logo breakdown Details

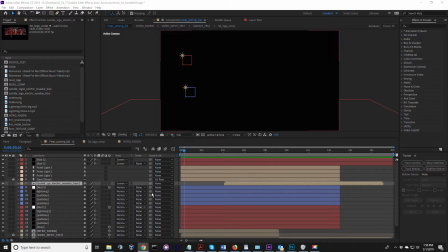Hey guys, I wanted to go through
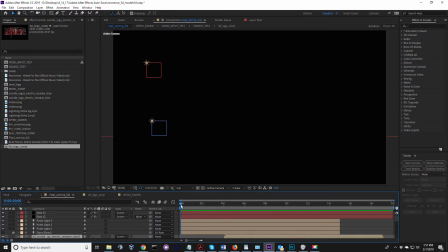the graphics real quick and just give you an overview of the logo, especially if you have any feedback or changes that you'd like to do. So here's the final product.
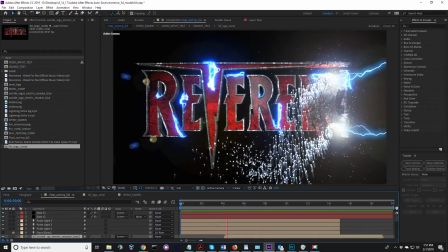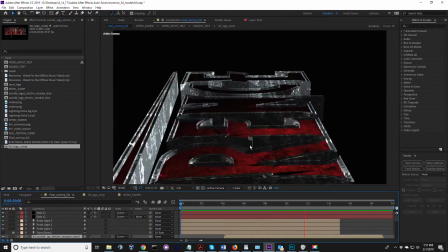Of course, you can add your own music background to it, and I'm going to give you a quick walkthrough of what's involved here.
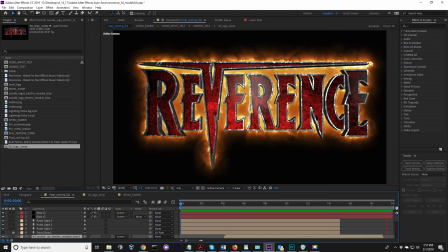So that's the entire intro right there, and you could actually split that up into separate sections.
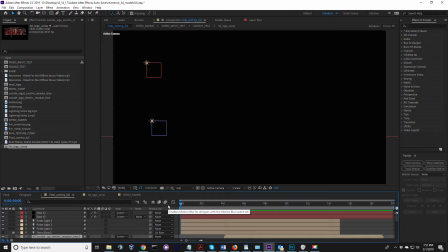If you need additional file formats or size formats, please let me know.
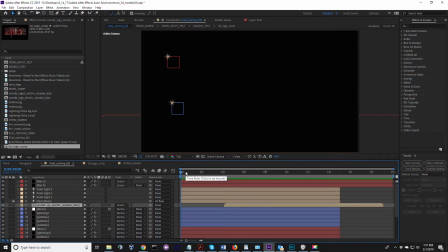This is the main composition where everything comes together, but I wanted to break it down into its individual parts.
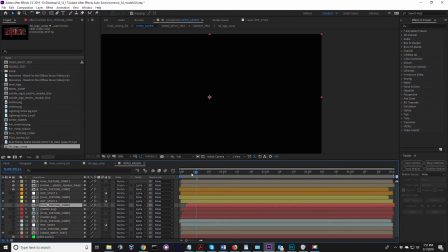There's three major sections, although there's more compositions involved in each one. Um, the first section here is the fade in.
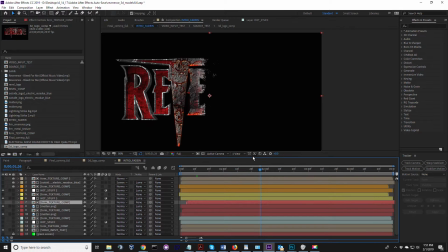The fade in is, without the lightning effects or any of that stuff, broken down into three parts. We have the primary um, uh, graphics, which I'll get back to in a second, the 3D graphic model.
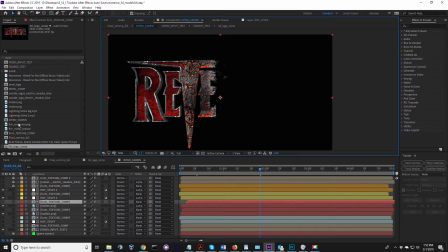Um, and then I went through and created a molten lava image, um, which you can see right here.
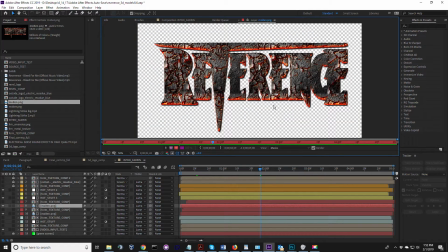So it's a molten effect of the Reverence logo, so that we could blend it in with
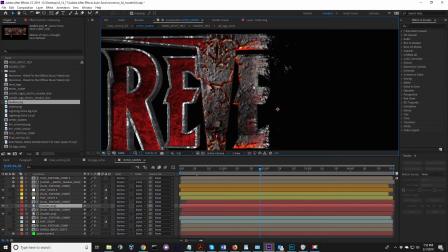the primary composition and have this sort of molten effect that's cooling down and becoming the logo itself. I also added textures and bump maps for the red background as well as the metallic background to give it a worn or patinaed metal effect.
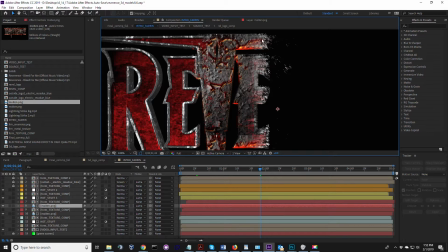And then we have some sort of white hot scarring coming in here before it turns to a molten state.
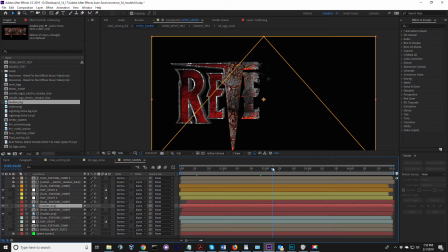And that all will be hidden under or appearing underneath of the lightning as it comes along.
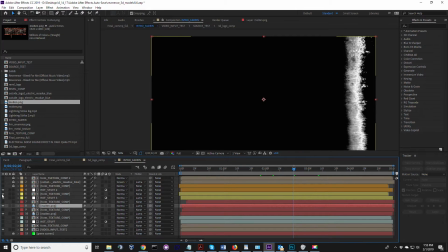Okay. And then you can see each of these layers. There's no real effect for doing this, so we had to create masks.
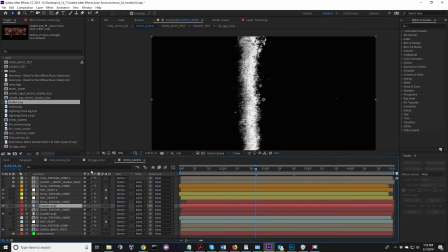The white area is what shows through for each of these sections,
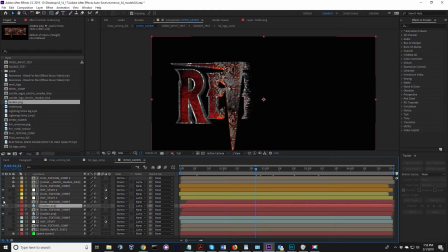that allows us to actually be able to view those particular graphics images as it goes through. And then this mask down here for the primary is a full sweep,
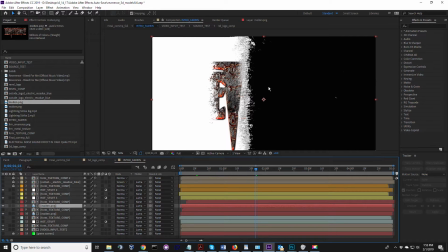so you can see that's the sweep of the background logo as it comes on, um,
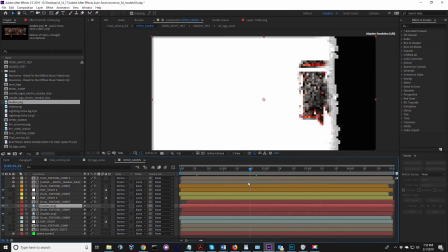and it appears as it goes across. So that's how that's done. All right, the next section is the 3D logo itself.
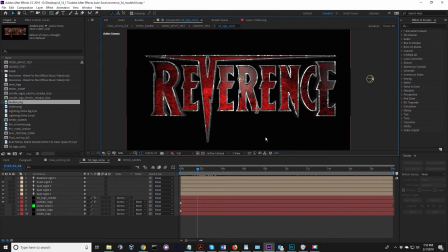I'm just going to go to a two-dimensional image here. The 3D logo is made up of two different layers: the back end logo and the text itself.
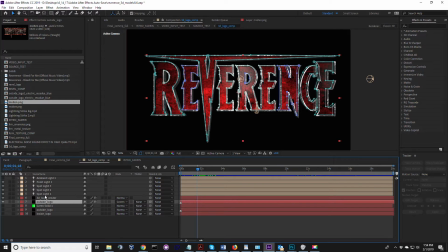So if we click on this, you can actually see the logo effect itself.
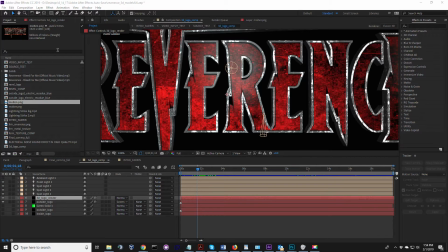And I'm going to go in here to the effects area.
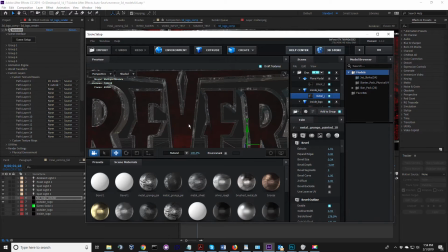And this allows us to see the actual rendering of the logo. And these are the different metallic surfaces that you can put on it. This is a custom metallic surface there, and then a custom metallic surface there, and I created bump maps out of those metal surfaces to give it sort of
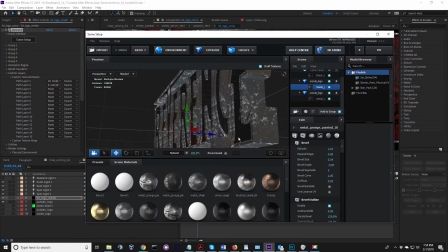a fluid um, and and bumpy metal surface, which you see when the light interacts with it. It's not truly three-dimensional, the individual bumps, but it is interacts with the light in such a way that it looks like it is. All right, I won't go into more detail there.